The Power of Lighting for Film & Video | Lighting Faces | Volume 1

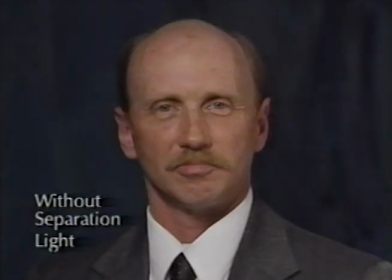Still, there is some tonal separation between the top of Mike's head and the background, and very little separation on his shoulders.
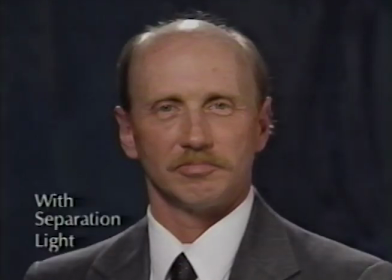By turning on the hair light, good separation is achieved on Mike's shoulders. But because there is very little hair to light, we see a specular highlight or mirrored image of the light source on the top of Mike's head.
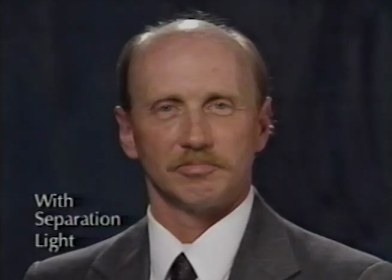The intensity of the highlight is far too bright to fall within the normal brightness range of the image, so all detail is lost in the highlight area.
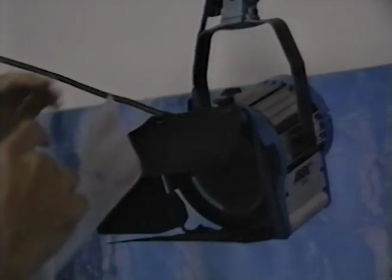One solution to this problem is to clip a single sheet of light frost to the top half of the barn doors on the separation light.
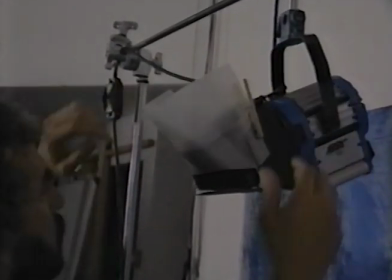By adding frost to diffuse the top half of the light beam, only the light that strikes the top of the subject's head will be reduced in intensity.
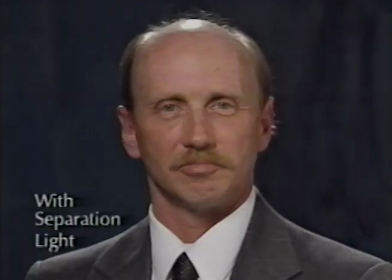With the raw separation light on, the intensity of the highlight is far too bright. By adding the frost to the top of the barn doors, the intensity of the hair light is reduced by 3/4 of a stop on the head, and yet the separation on the dark suit remains strong.
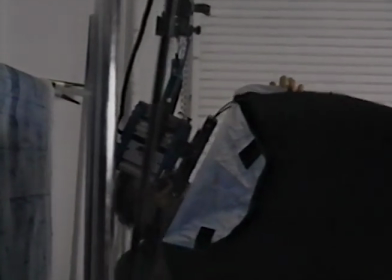To increase the physical size of the separation source, the barn doors are removed and a small Chimera light bank is attached to the front of the light.
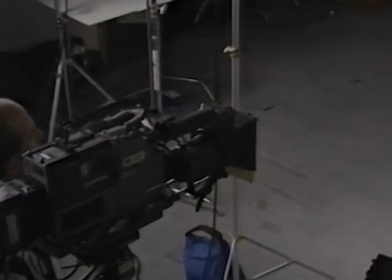Working with the camera, Holzhebnikov then calls in the position of the light bank.
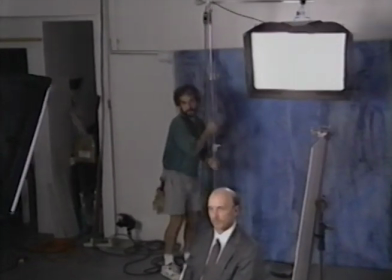When using a larger source for a separation light, much of the achieved separation comes not from the intensity of the source,
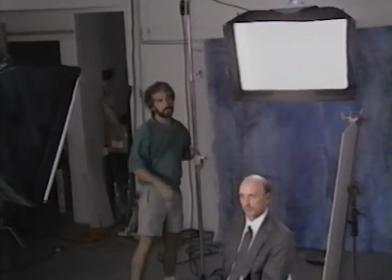but from the reflection of the source on the subject's head or hair. Therefore, the source should be set low to create a reflection on the subject's head.
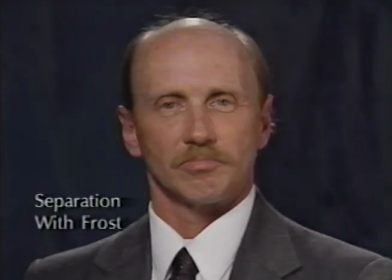Working with a small separation light, we can see the direct reflection of the small source on the top of Mike's head.
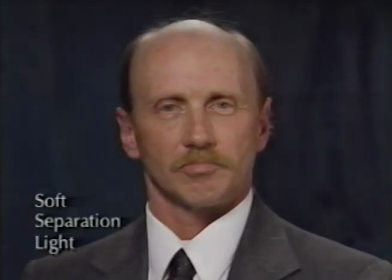By increasing the physical size of the source, the size of the specular highlight on Mike's head increases proportionately. By spreading the light energy from the 300-watt source over a much larger area, the highlight reduces in intensity and falls well within the range of the image.
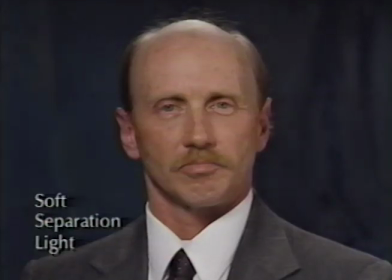Detail is now visible in the highlight area, but some separation has been lost on the shoulders.
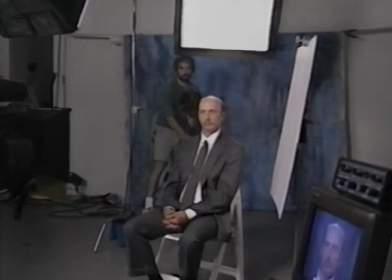To increase the amount of separation light on the shoulders only, a second 300-watt Fresnel is placed at the 1130 position,
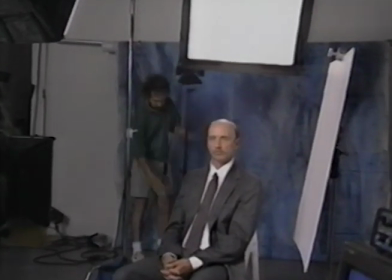and the barn doors are pinched down to control the beam of light.
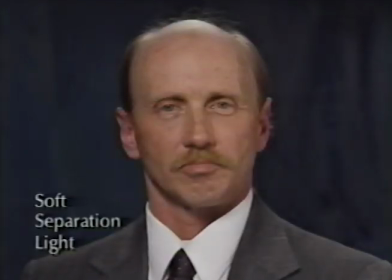Using only the light bank for separation, there is only minor separation between the subject's shoulders and the dark background.
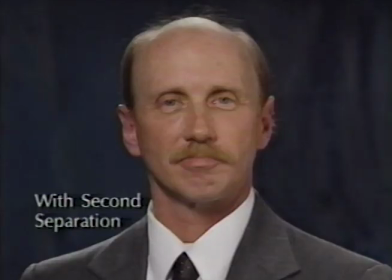By pinching down the barn doors and leaving the light undiffused, the second instrument can be directed to light only the subject's shoulders. When needed, this secondary separation light provides a strong line of separation between Mike's shoulders and the background.
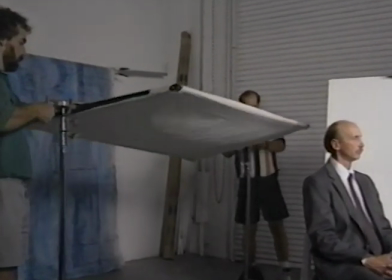Another alternative method of creating a soft separation light is often called a goal post.
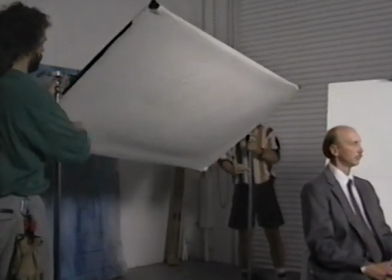A 6-foot by 3-foot white reflective panel is attached to two light stands and raised up behind the subject's head.
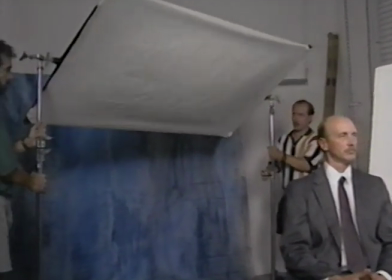The reflective panel is angled toward the subject, and one side of the panel is then backed away from camera.
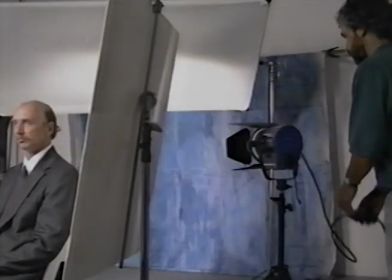Behind the bounce fill card at Mike's side, a 650-watt Fresnel is placed, and the light is set to evenly illuminate the separation panel.
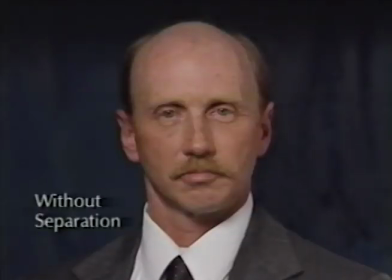Without a hair light, the subject lacks separation from the background.
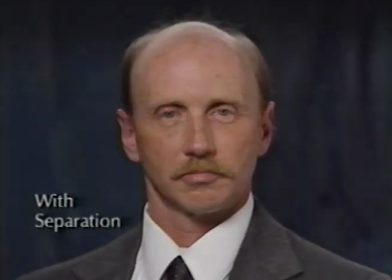With the goal post setup turned on, a soft, subtle separation light is added to Mike's head and shoulders. This technique can also be achieved using a sheet of foam core board for the reflective panel, and it looks terrific on people with or without hair.
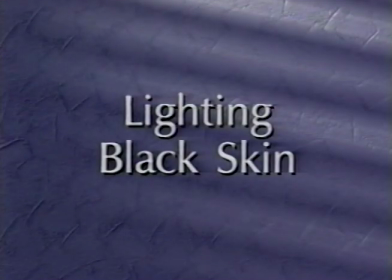There's a big difference between lighting for black skin and lighting for Caucasian or white skin. When you're lighting for white skin, what you're relying on is shadow form to reveal the shape and form of a person's face. You're placing shadows that will reveal the shape of their face. When you're dealing with black skin, that no longer applies, especially very black skin, because what's going on is that the tone of their skin is black and your shadow is black.